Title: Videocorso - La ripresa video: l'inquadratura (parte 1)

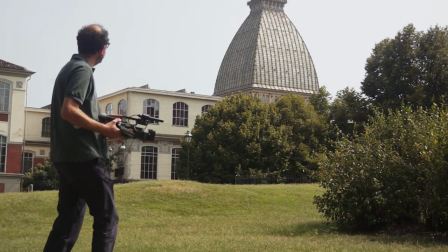10s
Ogni volta che facciamo una ripresa, scegliamo una porzione della realtà che sta davanti ai nostri occhi.
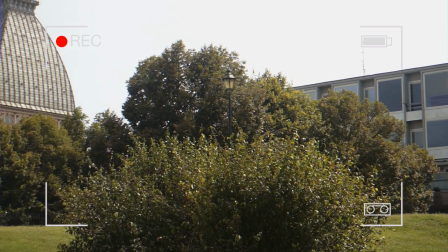16s
Quella porzione di realtà è l'inquadratura, elemento base del film, comune anche con la fotografia e la pittura.
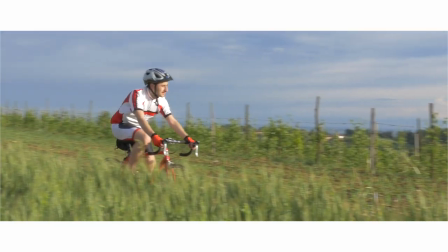25s
Nel cinema e nel video, però, abbiamo il vincolo di un rapporto dimensionale tra altezza e larghezza.
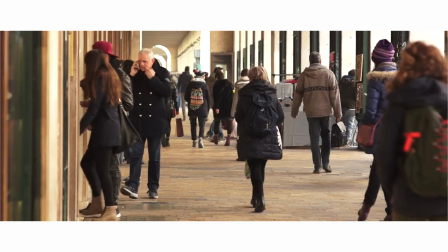32s
Ad esempio, il 2,35 a 1, che in genere rimane fisso per tutta la durata del film.
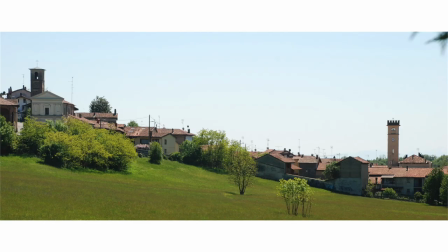40s
In fotografia e in pittura, il formato è libero e vale per ogni singola opera.
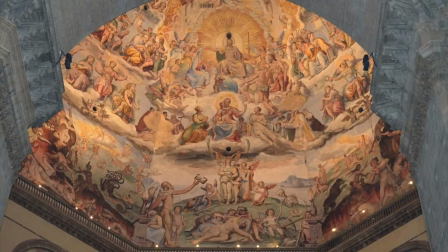48s
Basta guardare gli affreschi di una cupola, di una volta spicchi medievale,
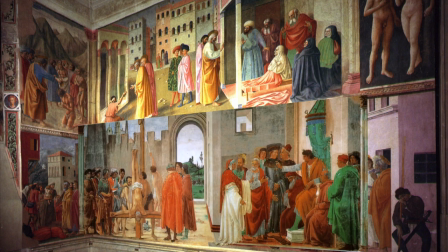54s
o le storie narrate nella Cappella Brancacci di Firenze,
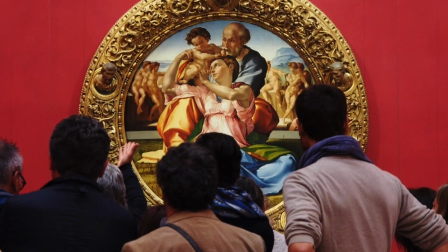57s
per capire che la pittura si è adattata a formati e dimensioni molto diverse.
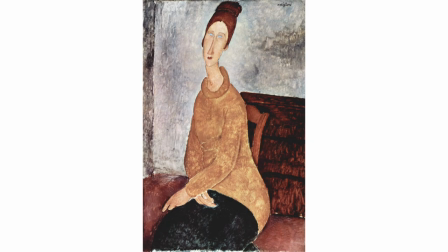65s
Abbiamo quadri in verticale, in genere per i ritratti, o tele con formati panoramici per il paesaggio,
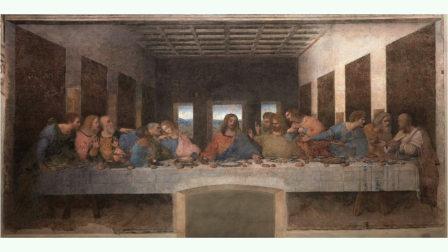73s
o affreschi quasi in CinemaScope, come L'ultima cena di Leonardo.
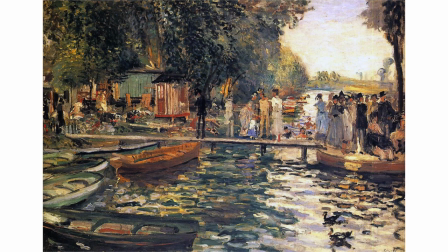79s
A seconda del soggetto, si può scegliere il rapporto dimensionale più adatto.
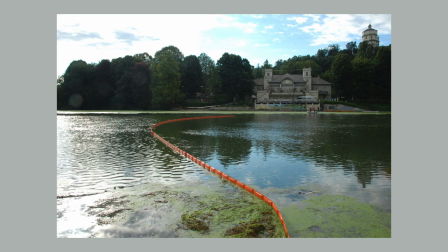88s
In fotografia, anche se il formato standard di ripresa è il 3:2, si possono operare successivamente delle modifiche con la più ampia libertà.
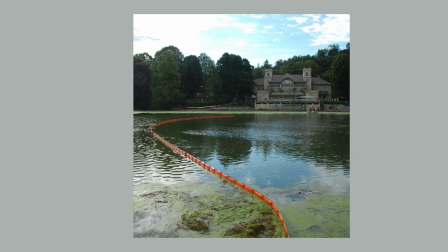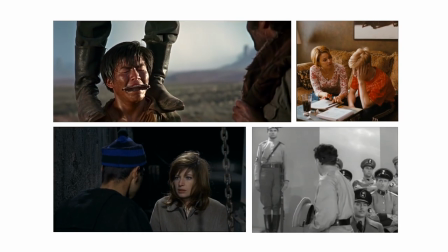105s
Nel cinema e nel video esistono numerosi formati,
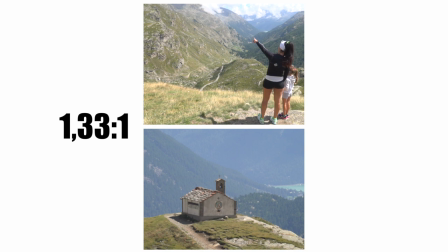109s
ma quelli più usati sono l'1,33 a 1, tipico del cinema muto e uguale al 4 terzi della TV analogica,
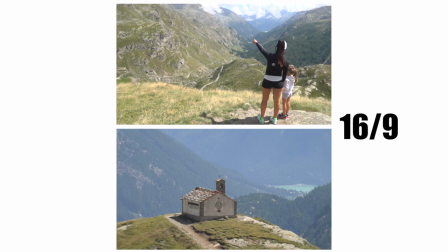118s
il 16 noni, usato nell'alta definizione televisiva,
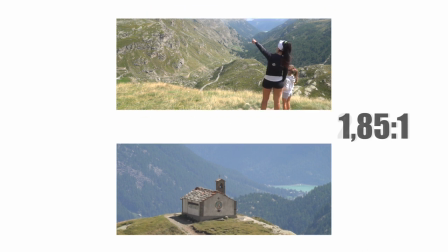124s
l'1,85 a 1, il 2,35 a 1 e altri ancora.
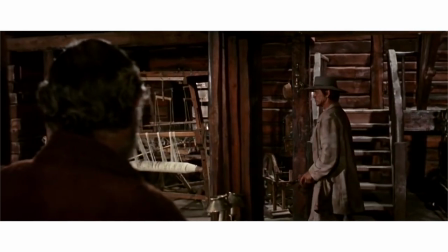131s
Questi ultimi sono molto più rettangolari e sono usati soprattutto nel cinema.
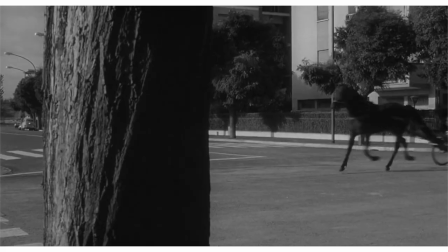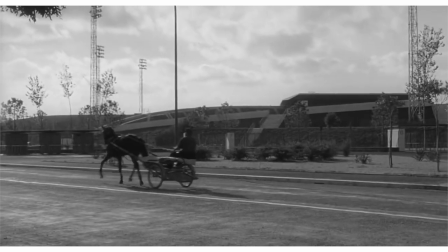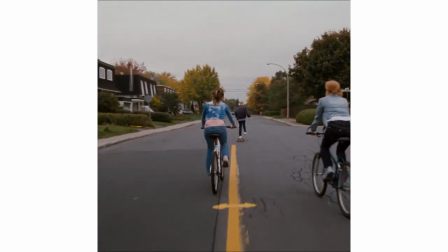146s
Rari film usano formati variabili.
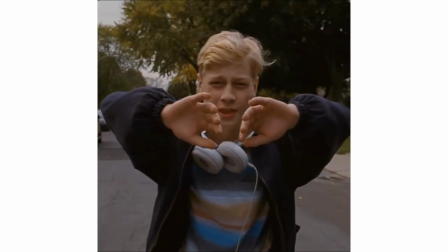149s
È il caso di Mommy di Xavier Dolan, che passa dal quadrato 1 a 1 al rettangolare 1,85 a 1.
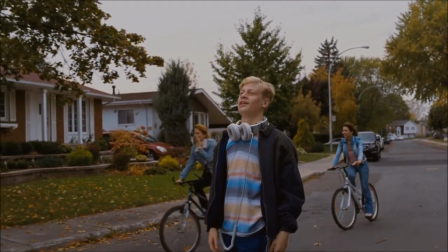160s
Per concludere, vediamo attraverso vari formati tre inquadrature diverse,
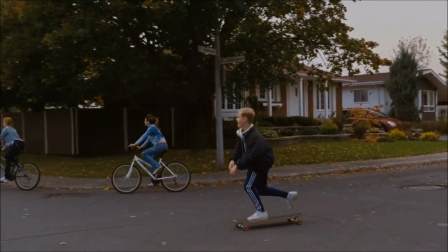165s
che ci aiutano a capire limiti e pregi di ogni rapporto dimensionale.
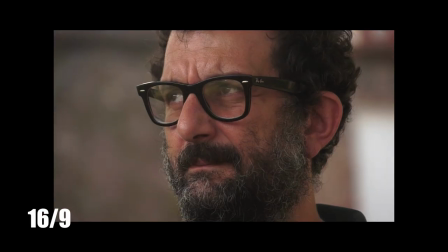172s
Ecco un viso inquadrato in primissimo piano, che progressivamente riempie sempre di più il quadro.
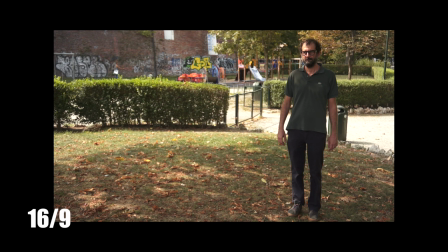180s
In questa figura intera, invece, cambiando formato, scopriamo lo spazio circostante e la relazione con l'ambiente.
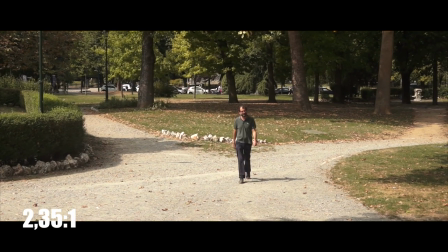191s
Infine, in questo campo lungo, l'ambiente diventa sempre meno importante.
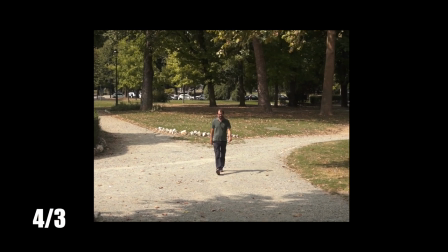196s
Nel 4 terzi è l'uomo ripreso in campo medio, il protagonista dell'immagine.